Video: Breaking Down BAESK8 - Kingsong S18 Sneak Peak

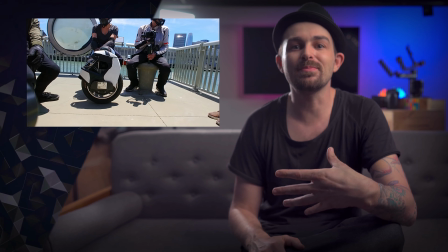[5:03]
Maybe a side shot would have been better, maybe something fun like this silly skateboard shot.
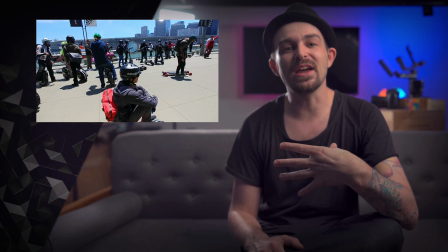[5:09]
This is something that I feel like we always need to
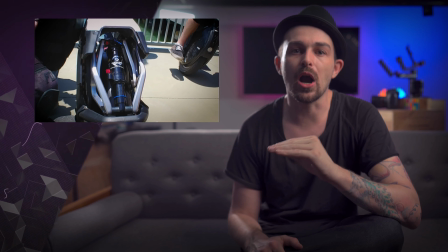[5:14]
consider when we're watching our own work in hindsight.
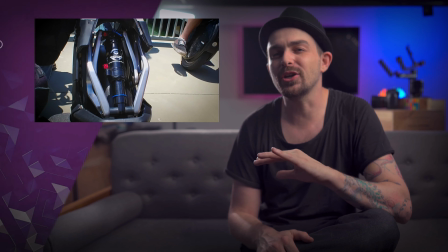[5:18]
There's always something that could be done a little bit better,
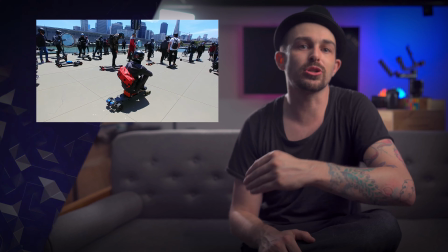[5:23]
and analyzing the video lets us learn how we can improve,
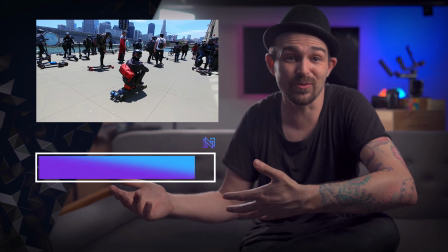[5:27]
how I can improve the next time around when I get behind the camera again.
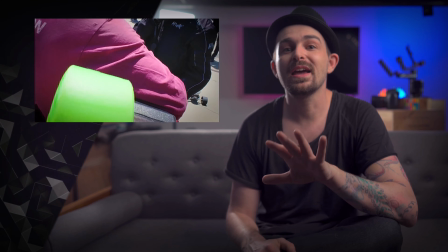[5:35]
Okay, we've got my favorite shot coming up,
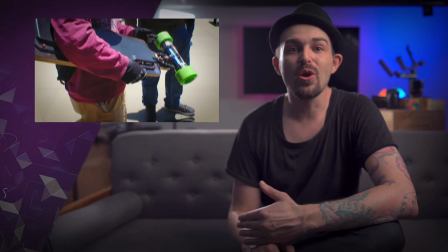[5:38]
this orbit around the longboard with some fun speed ramping to keep interest.
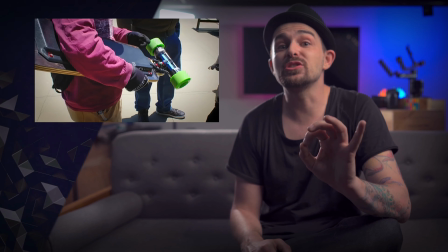[5:44]
How am I doing slow-mo and speed ramping throughout this video? With a 24 frame per second cell phone footage.
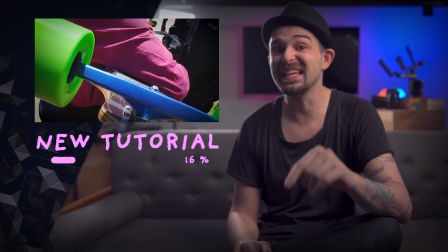[5:52]
Got a tutorial coming up on that in this playlist on exactly how to make that happen.
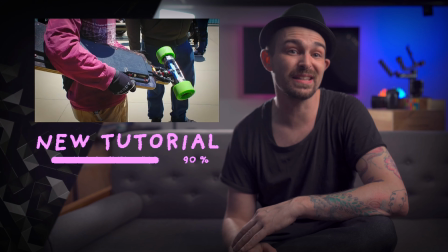[5:59]
So click the playlist at the end of this video, you can get in on that action.
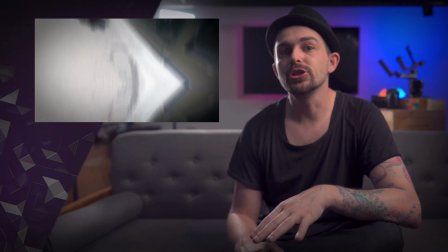[6:03]
I ended up filming this next shot just by virtue of the way I was holding my camera.
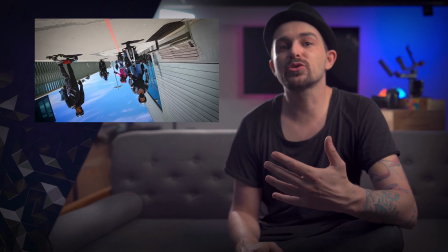[6:10]
When I pulled it into the editing room, I was reminded of some photography I'd seen in the past of
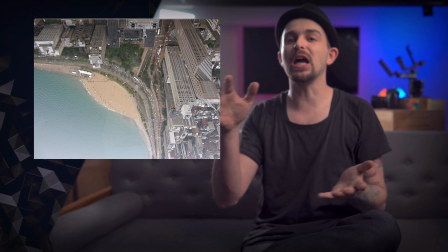[6:17]
cities and beaches being presented upside down in the frame for more interest.
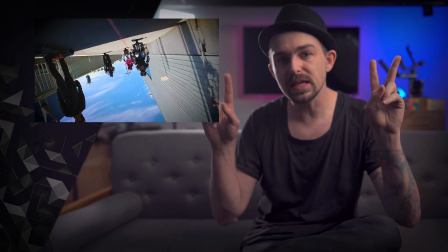[6:24]
And so I kept it that way. Sometimes mistakes like that turn into a neat look,
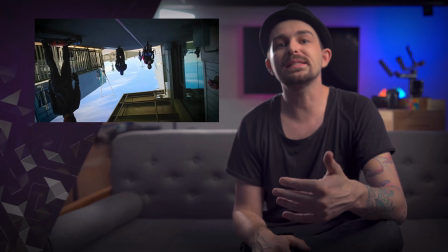[6:30]
and so I just rolled with it because it made me curious to kind of
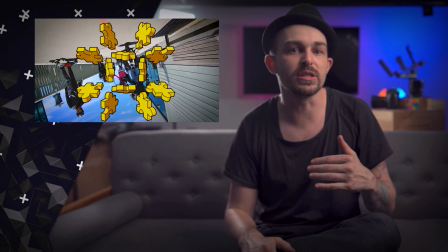[6:34]
undo the visual puzzle that was presented and flip it right side up in my head.
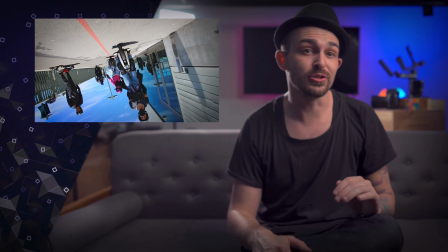[6:40]
It added a little bit of mystery to the video and a little bit of intrigue, so I went with it.
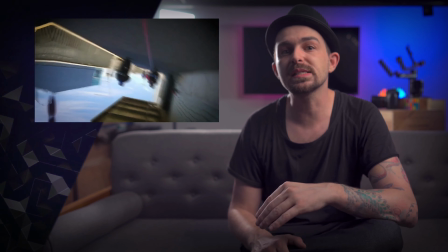[6:46]
Speaking of flipping right side up, I used this little spin transition to get us back to reality,
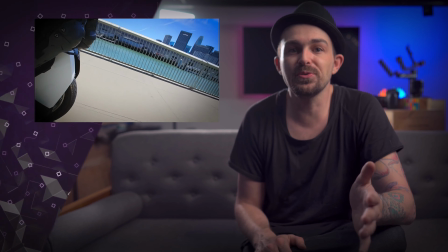[6:53]
straight up into this close-up of, you guessed it, the Kingsong S18.
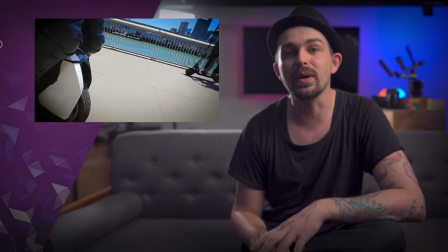[6:58]
I got a chance to ride it around a bit, and I wanted to show it more from that first-person kind of perspective.
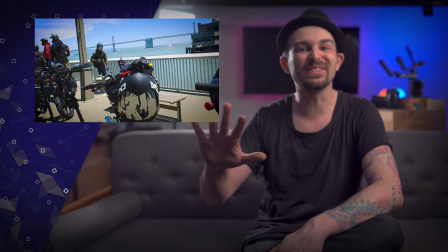[7:04]
Here I saw this line of like 5 scooters in a row,
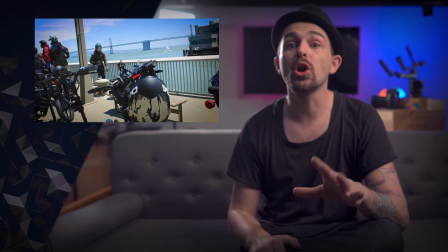[7:10]
all blacked out, once again with that TSG helmet.
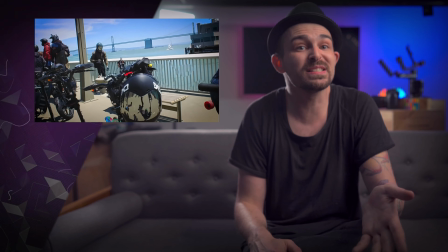[7:15]
It wasn't the same helmet as the one we saw earlier, but of course it still is the same helmet, so it connects the story together.
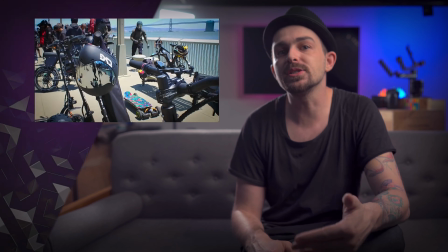[7:23]
Plus, I just love it when a bunch of things that look the same all line up.
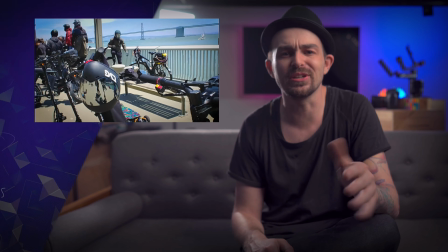[7:29]
The human eye loves repetition, and so this shot really stood out to me.
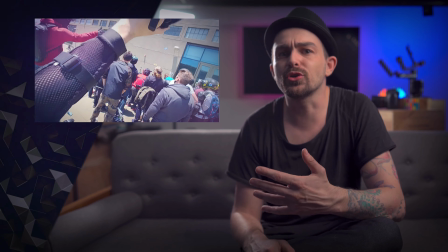[7:35]
And we wrap up the video with the crew huddling together for the group photo.
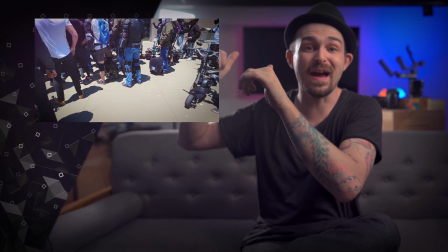[7:41]
I'm tucked way in the back, and so I knew my face wasn't going to show up,
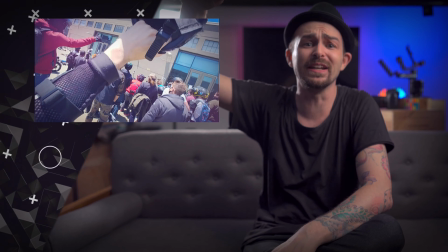[7:47]
so I just stuck my helmet as high as I could, hoping it would get in the shot. And as I was doing that,
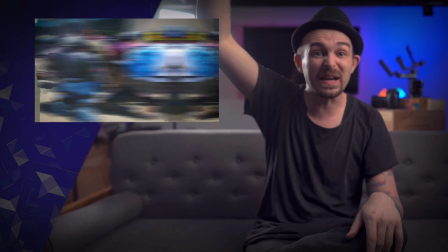[7:53]
I saw Zach, the person we started with, to my left, and he was raising up his fist with the peace sign, and I was like, that's a powerful shot.
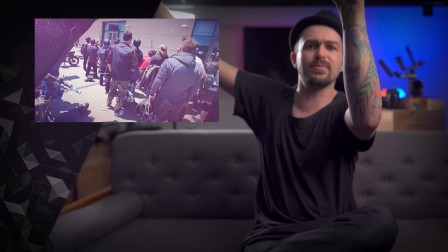[8:02]
And so as I was raising my helmet up, I just kind of grabbed my little phone, my tripod, and moved it around, and it worked out.
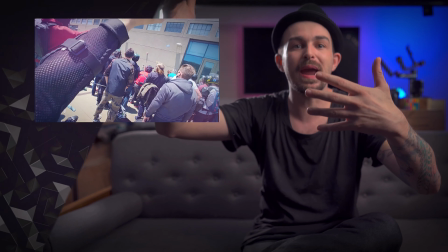[8:11]
Remember, the eye loves repetition, so those 2 hands up together are gonna look cool.
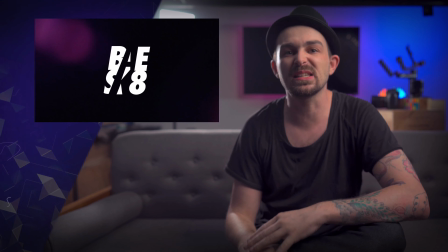[8:17]
Boom, we drop into the BAESK8 logo, which looks amazing, and I've got this little light leak flare happening that I added to the previous scene for some drama.
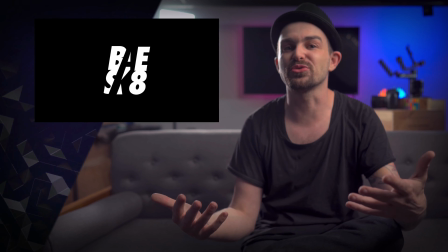[8:26]
Did you see that? And then it kind of let it drip over into the BAESK8 logo so I can connect the scenes a bit more.
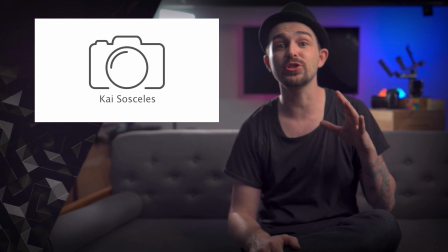[8:33]
This is the first video in a whole series on how to shoot the best possible videos just with your cell phone.
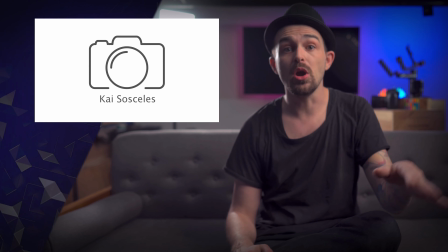[8:42]
Yes, you heard that right. All of this video was shot on a 2017 cell phone.
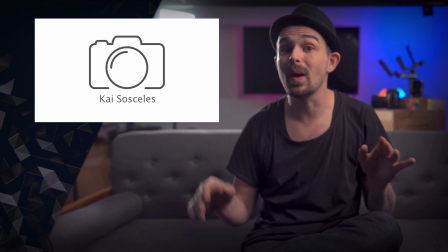[8:49]
Not even an iPhone with nice video, and no high frame rates were used.
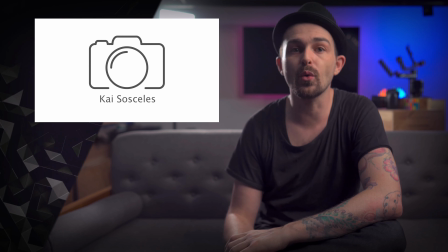[8:54]
All 24p. I've got all kinds of tips for you coming up in the playlist to shoot better with your phone,
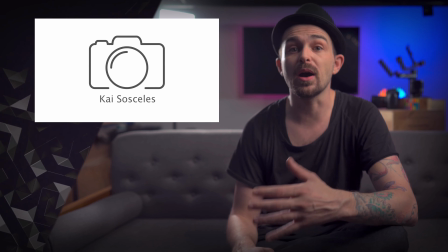[9:01]
so check out that playlist to get your video game up a few notches, and hit the subscribe button before you jump into those.
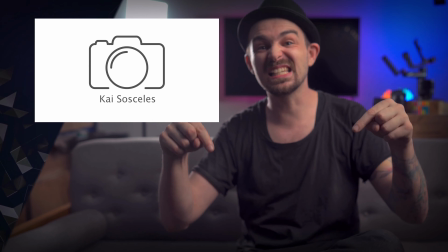[9:08]
I'm Sosceles. This is Four Petal Films. See you next time.